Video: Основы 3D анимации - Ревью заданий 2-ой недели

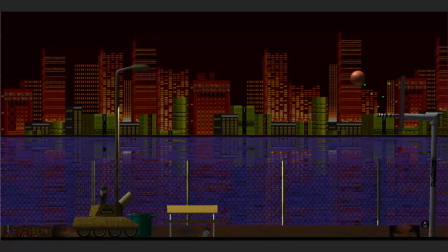Он летел уже с маленьким спейсингом, отскочил с более большим. На пути вверх тормозит. Окей, то, что нужно. Танк, кстати, классно. У танка есть и разгон, и торможение. Это то, что нужно.
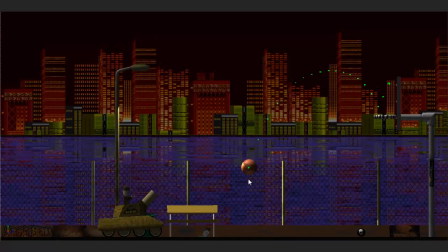Бум. Хорошо, хотя тут в конце можно было бы чуть поправить еще дугу, потому что если посмотрим последние 4 кадра, то это ровная линия.
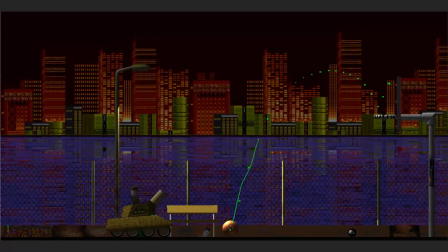Ну вот, сейчас у меня не очень ровненько нарисовалось. Ну, в общем, вот, видно, как эти точки идут. И очень не хватает здесь ускорения. Опять же, одна и та же скорость, и все, он не ускоряется. Тут можно было бы эту точку разместить чуть ближе, эту чуть ближе, а это бы получилось чуть дальше.
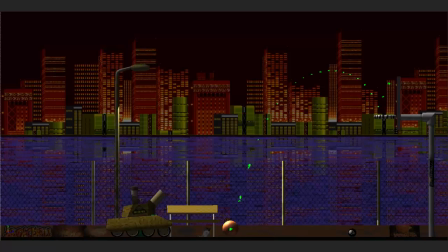И, соответственно, ну, красиво бы увеличился спейсинг. Так, давай еще идем. Пум. Вот, и тут, когда мяч отскакивает, опять же он отскакивает, не потеряв никак энергию,
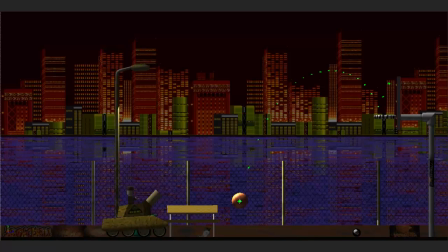даже набрав, потому что вот где он был до этого, да, вот эта точка. И вот куда он отскочил. Ну, он не может отскакивать выше, чем до этого было. Сейчас посмотрим, здесь дуга, все окей. И хорошо.
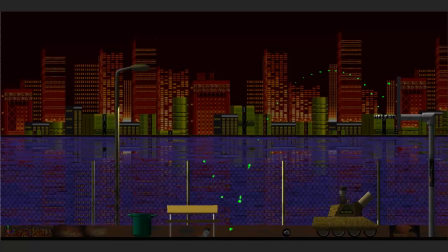Еще немножко танк посмотрю. Да, у танка классно, есть замедление, ускорение, он начинает тормозить, его наклоняет. Ну, супер.
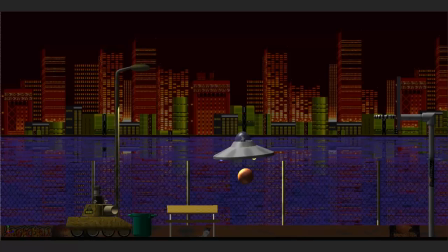Хорошо, так вот, классная работа, но чуть все-таки есть что поправить. Окей, мы идем к следующей работе, ее прислал Андрей Прогов.
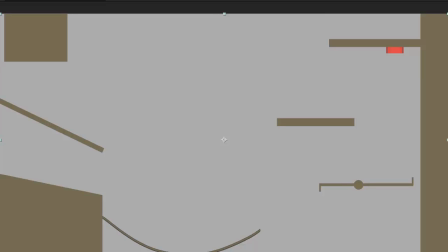Или Прогов. Так, смотрим.
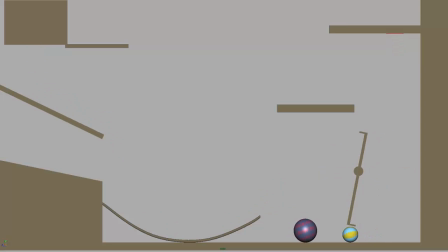Бум, как все быстренько. Ну-ка еще раз посмотрим. Ага, ну тут немножко кажется как ускоренная уже анимация. Некоторые до этого выглядели как замедленная анимация, теперь это выглядит как ускоренная.
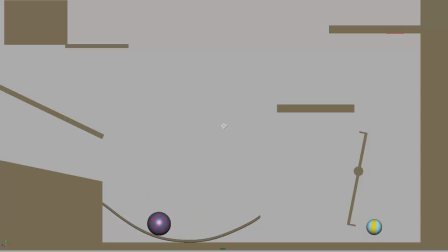Большой мячик как-то поменял свое направление. Вот что-то, ну, какая-то невидимая дуга его поднимает выше. Хотя отсюда, ну, вылет должен быть примерно вот таким, да?
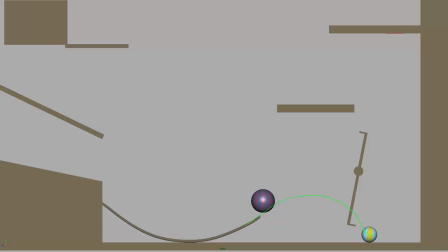Ну, если у него есть... Тык, а что-то его подкидывает еще выше. Вот. Вначале он идет ниже, а потом что-то его подкидывает выше, и потом он теряется. Ну, как бы теряет эту энергию и опускается вниз. Но мы сейчас посмотрим еще и на его спейсинг.
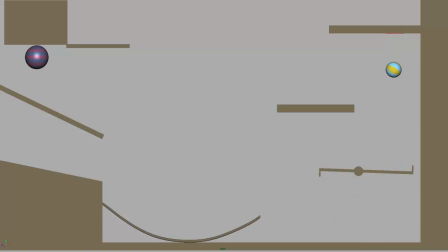Опять же, тайминг и спейсинг. Важные, важные вещи, которые, ну, делают анимацию либо правдоподобный, либо неправдоподобный. Так, он только что летел у нас с большим спейсингом. Бум, бум, ударился.
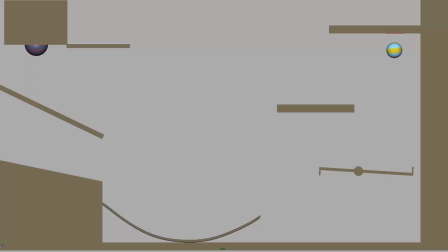Он тормозит, кстати, перед ударом. Я на это не обратил внимания. Вот. Ну, его полет сюда должен быть ровным. Буф. Отскок уже будет под каким-то углом. Ну, под таким же, как он и ударился в поверхность. Так, соответственно, где-то, ну, я думаю, вот так, под таким.
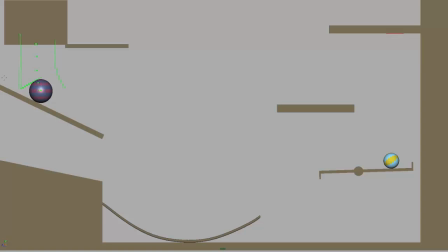Значит, это не должна быть вот такая дуга, что он так влетает. Ну, конечно, если отсюда бы сильно дул ветер, да, с этой стороны, то возможно. Но у нас ветра нету, мы не видим флаги в этой сцене и так далее. Вот, у него был большой спейсинг, он не отскочил, а потерял всю свою скорость и начинает заново набирать скорость, что немножко неправильно.
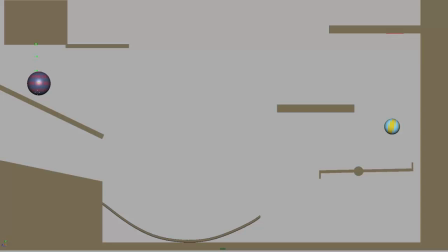Хорошо было бы, чтобы он прилетел с большим спейсингом. Как летел с таким спейсингом? Вот даже в этом кадре его лучше уже ударить о землю. В следующем кадре, если у него только что был вот отсюда сюда такой спейсинг, значит,
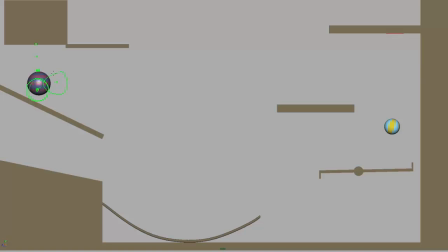куда-то сюда его в следующем кадре стрельнуть. Вот.